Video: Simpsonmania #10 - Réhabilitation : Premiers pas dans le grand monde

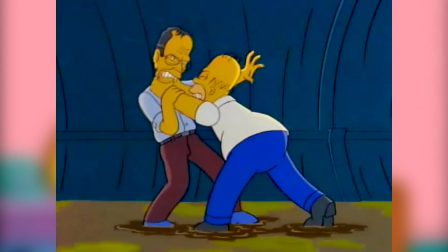Et aussi fan que je sois des épisodes plus loufoques, au scénar qui n'est qu'une excuse pour avoir vanne sur vanne sur vanne, je trouve ça un peu triste que ce genre d'épisode soit écarté.
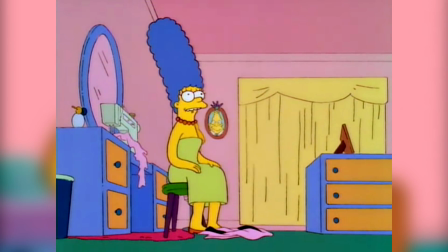C'est une plongée touchante qu'on fait auprès du personnage de Marge, son conflit intérieur étant non seulement très bien taillé pour une fiction de 20 minutes, mais aussi tout à fait crédible.
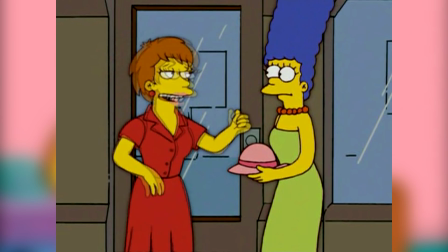Et non, là je le dis pas de manière ironique. La série refera quelques épisodes à cette sauce dans les saisons suivantes, car son envie d'avoir des amis, par contre, ne s'est logiquement jamais réglée.
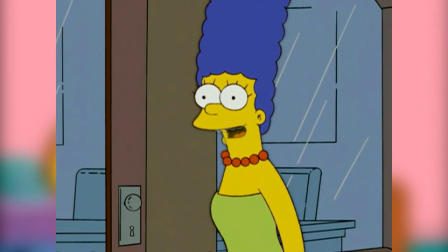Notamment le très sympa Un casse sans casse, où elle devient membre des Joyeuses Tomates Mûres, mais avec d'autres enjeux.
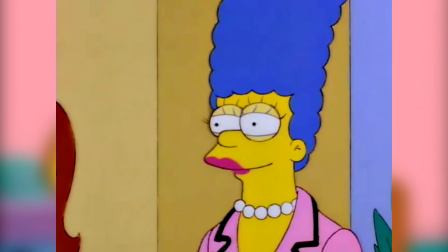Quand ici, son obsession de joindre ce club de snobs se suffit à elle-même. Notez qu'en cela, Marge se rapproche de Lisa dans d'autres épisodes.
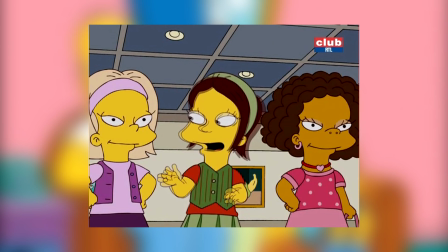Dans pas mal d'épisodes, on a vu Lisa rechercher la popularité à tout prix, quitte à sacrifier une partie de ce qui faisait qu'elle était... elle-même.
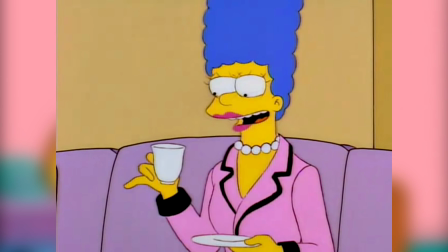Marge, en un sens, fait pareil ici. Nombre d'épisodes nous montrent que Lisa veut éviter d'avoir la même vie que sa mère par ses actions, entre parenthèses,
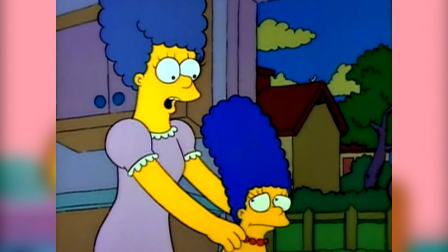chose que Marge a aussi fait vis-à-vis de sa propre mère, Mais en réalité, Marge a les mêmes aspirations qu'elle.
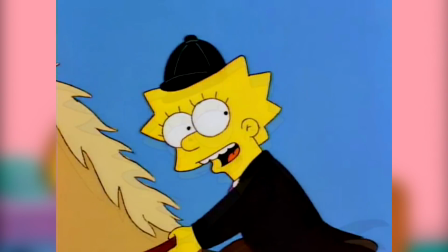Puisqu'on en parle, c'est un des quelques épisodes où Lisa se souvient soudain qu'elle est une petite fille, à faire des petites bêtises, être très girouette, ennuyer sa mère sans s'en rendre compte.
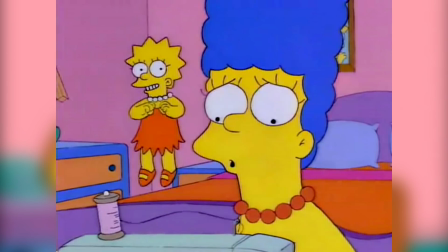Confirmation du réalisme de l'épisode.
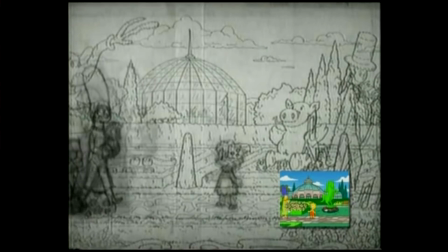Je tiens à dire aussi que, dans mes vidéos, je parle assez peu du point de vue visuel de la série, en dehors de ses moments de bravoure, de ses moments ratés, ou de l'évolution.
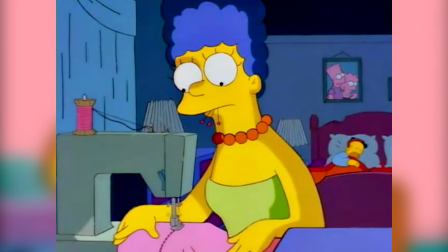Mais voilà, dans ce plan, tout est là. Ce plan résume l'épisode.
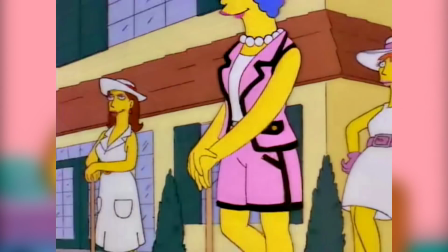Marge, isolée de sa famille, qui bosse à transformer son tailleur pour plaire à des gens qui ne l'apprécient que pour des apparences, et ne prétend pas attention à sa famille.
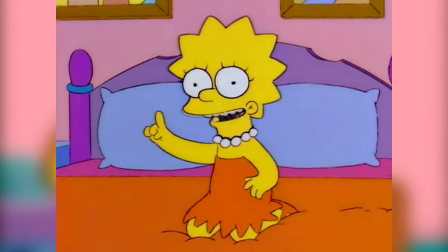De la vraie explication par l'image, en un plan on nous montre les enjeux, sans avoir besoin de dialogue.
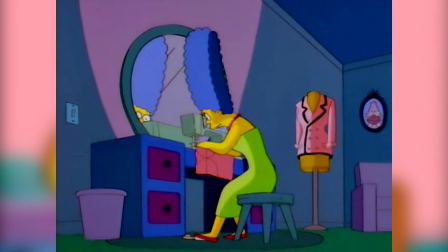Seulement voilà, beaucoup de monde dit que cet épisode est ennuyeux.
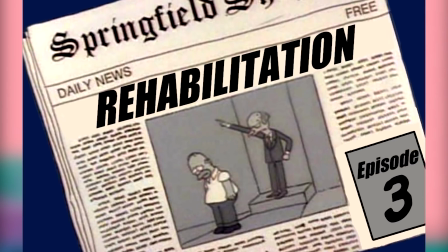Et je peux un peu plus le comprendre que pour les deux épisodes précédents de réhabilitation, où vraiment, si je décortiquais la structure et le rythme des épisodes, je restais interloqué.
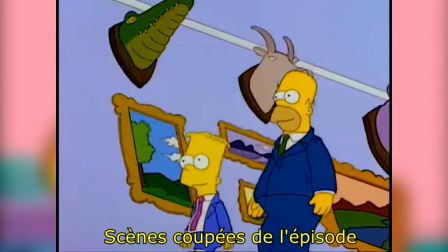Cela dit, Premier Pas dans le Grand Monde a pourtant été pas mal élagué, tant au niveau du script qu'en post-production.
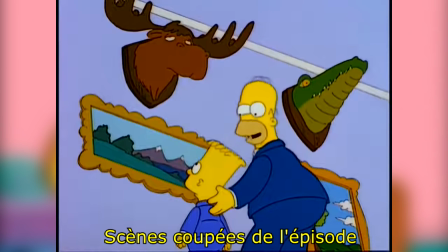Par exemple, une des scènes coupées que quelque part j'aime bien, mais qui en effet aurait fait du mal au rythme de l'épisode, c'est que ce moment...
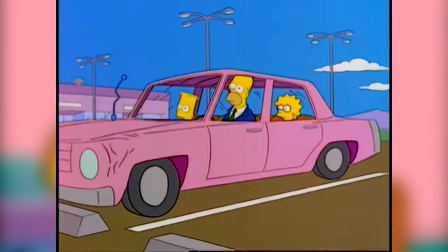Venez les enfants, on va attendre en voiture que maman ait fini de s'intégrer.
On le voyait au départ, les Simpsons dans la voiture, et qui écoutaient juste la radio de l'aéroport. Bon, c'est sans doute bien pratique d'un point de vue budget, parce qu'aux questions animation, ça doit pas coûter bien cher, mais là, il y aurait eu de quoi vraiment vous ennuyer, les gens.
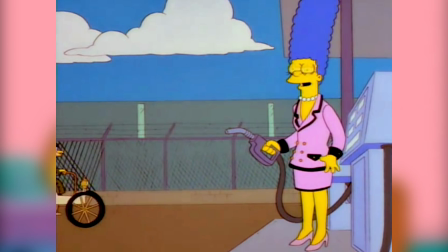Et de même, il est dit qu'il n'y a pas assez de gags. Pareil que pour le rythme, je peux un peu plus le comprendre.
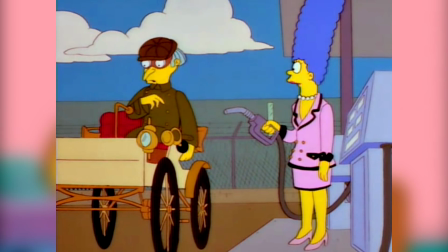Je dirais que l'épisode ne manque pas de bonnes répliques, bien écrites et bien senties. Mais effectivement, tout en louant la qualité d'écriture, pas non plus le genre qui va te faire éclater de rire.
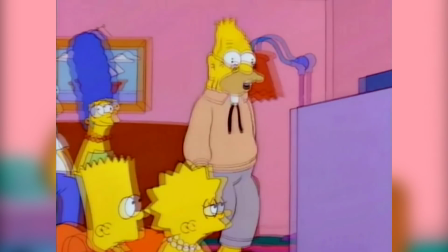Néanmoins, bon, l'humour slapstick a ses qualités, hein, mais ce n'est clairement pas grand-père faisant n'importe quoi avec la télé au début qui me fait le plus marrer dans l'épisode.
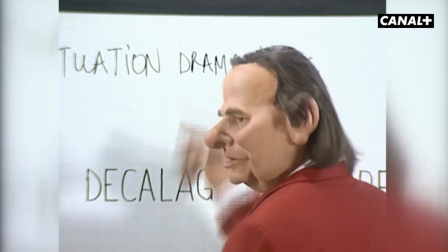Car, je n'irai pas jusqu'à dire que ce n'est pas le but de l'épisode de faire rire, la comédie reste le fond des Simpsons, mais cet épisode pour moi atteint un bon dosage.
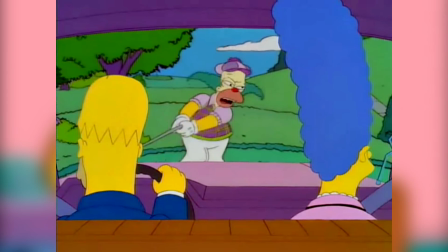Ils auraient pu essayer de compenser son intrigue avec plus de gags, ce qui aurait pu distraire du message, voire tomber dans le piège du tire-larme, mais non.
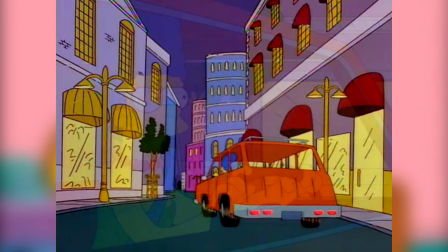Il est censé dépeindre une situation réelle, où la pression exercée sur une femme de la classe moyenne pour se,
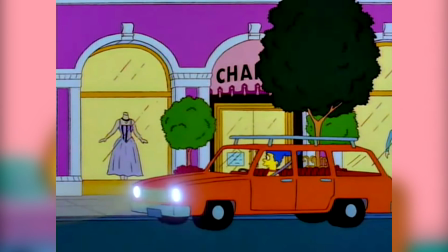entre guillemets, mettre au niveau de la classe dominante, fait progressivement évoluer son comportement. C'est aussi ce qu'une série plus adulte est censée faire.
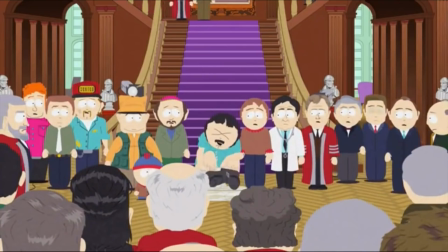Car oui, j'entends parfois dire des gens que South Park c'est plus pour les adultes que les Simpsons parce que c'est plus trash, mais...
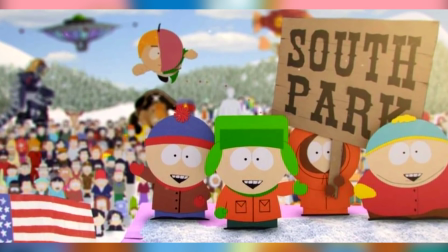Non, tout simplement non. Ce n'est pas parce qu'on ne peut certes pas montrer du trash aux enfants qu'automatiquement ça rend le truc plus adulte.
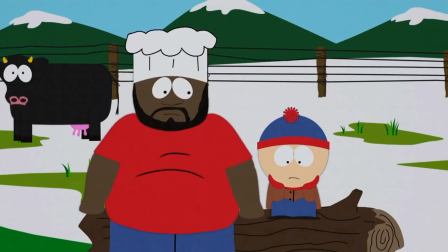Aussi marrant que ce soit quand il y a des moments loufoques, mais les Simpsons et South Park sont plus adultes en abordant certains sujets difficiles.
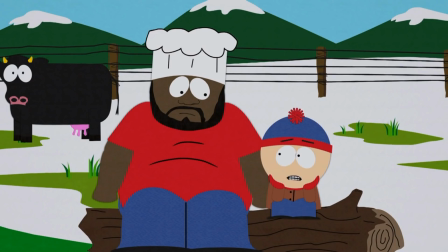Et certainement pas quand ils sont plus gore ou plus vulgaires.
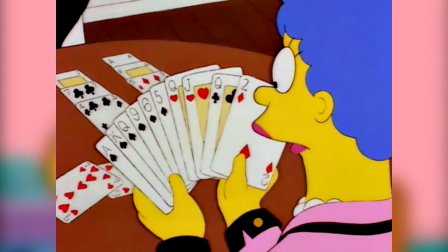Mais bon, même pour ceux qui n'aiment pas cette intrigue autour de Marge, l'épisode leur accorde quand même des moments de répit, avec Homer se mettant en golf, faisant une partie avec Monsieur Burns.
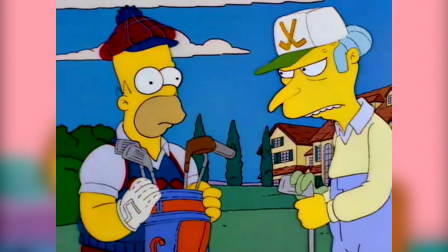Ça permet plus de gags et de loufoquerie. Histoire B qui, comme je l'évoquais il y a 5 minutes, est en un sens connectée à l'intrigue principale, mais sans empiéter dessus.
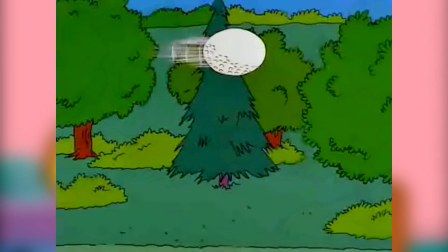Elle n'est pas indispensable d'un point de vue histoire, sauf à la rigueur si on estime qu'implicitement, à la toute fin, Burns se dit qu'il va appuyer l'accession au club de Marge.
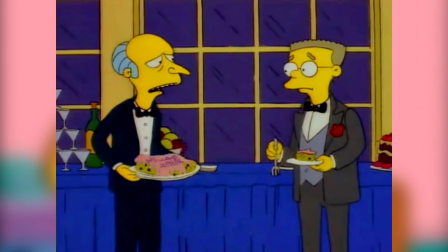Ah, et petit moment fort accord.
Où est Homer? Oh, et dire que j'ai passé tout l'après-midi à lui faire ce gâteau.
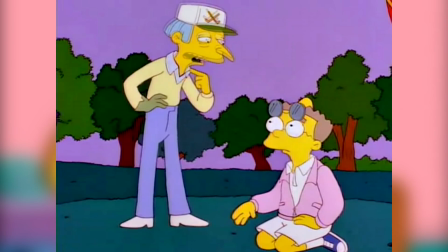Ouais, l'après-midi semblait pourtant bien avancé à la fin de notre partie de golf.
Mais bon, donc oui, cette intrigue permet de rire un peu plus.
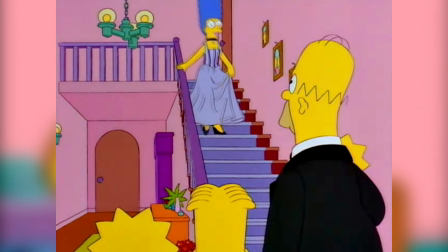Ce qui nous mène par contre aux dernières minutes, où Marge veut absolument une nouvelle tenue et va jusqu'au bout de son excès inverse du début d'épisode, où elle dépense les économies de la famille dans une tenue de soirée.
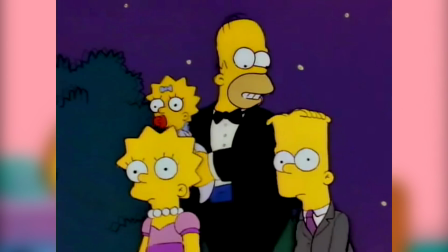Et en se dirigeant vers la soirée d'intronisation, entendant que sa famille a l'intention de mal se tenir, elle leur passe un savon d'où ressort une certaine cruauté.
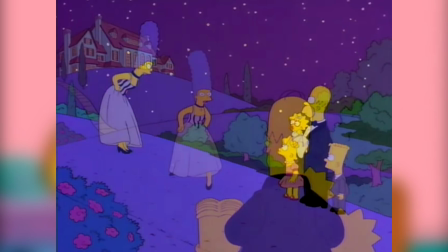Marge est donc devenue moins prévenante et plus cruelle.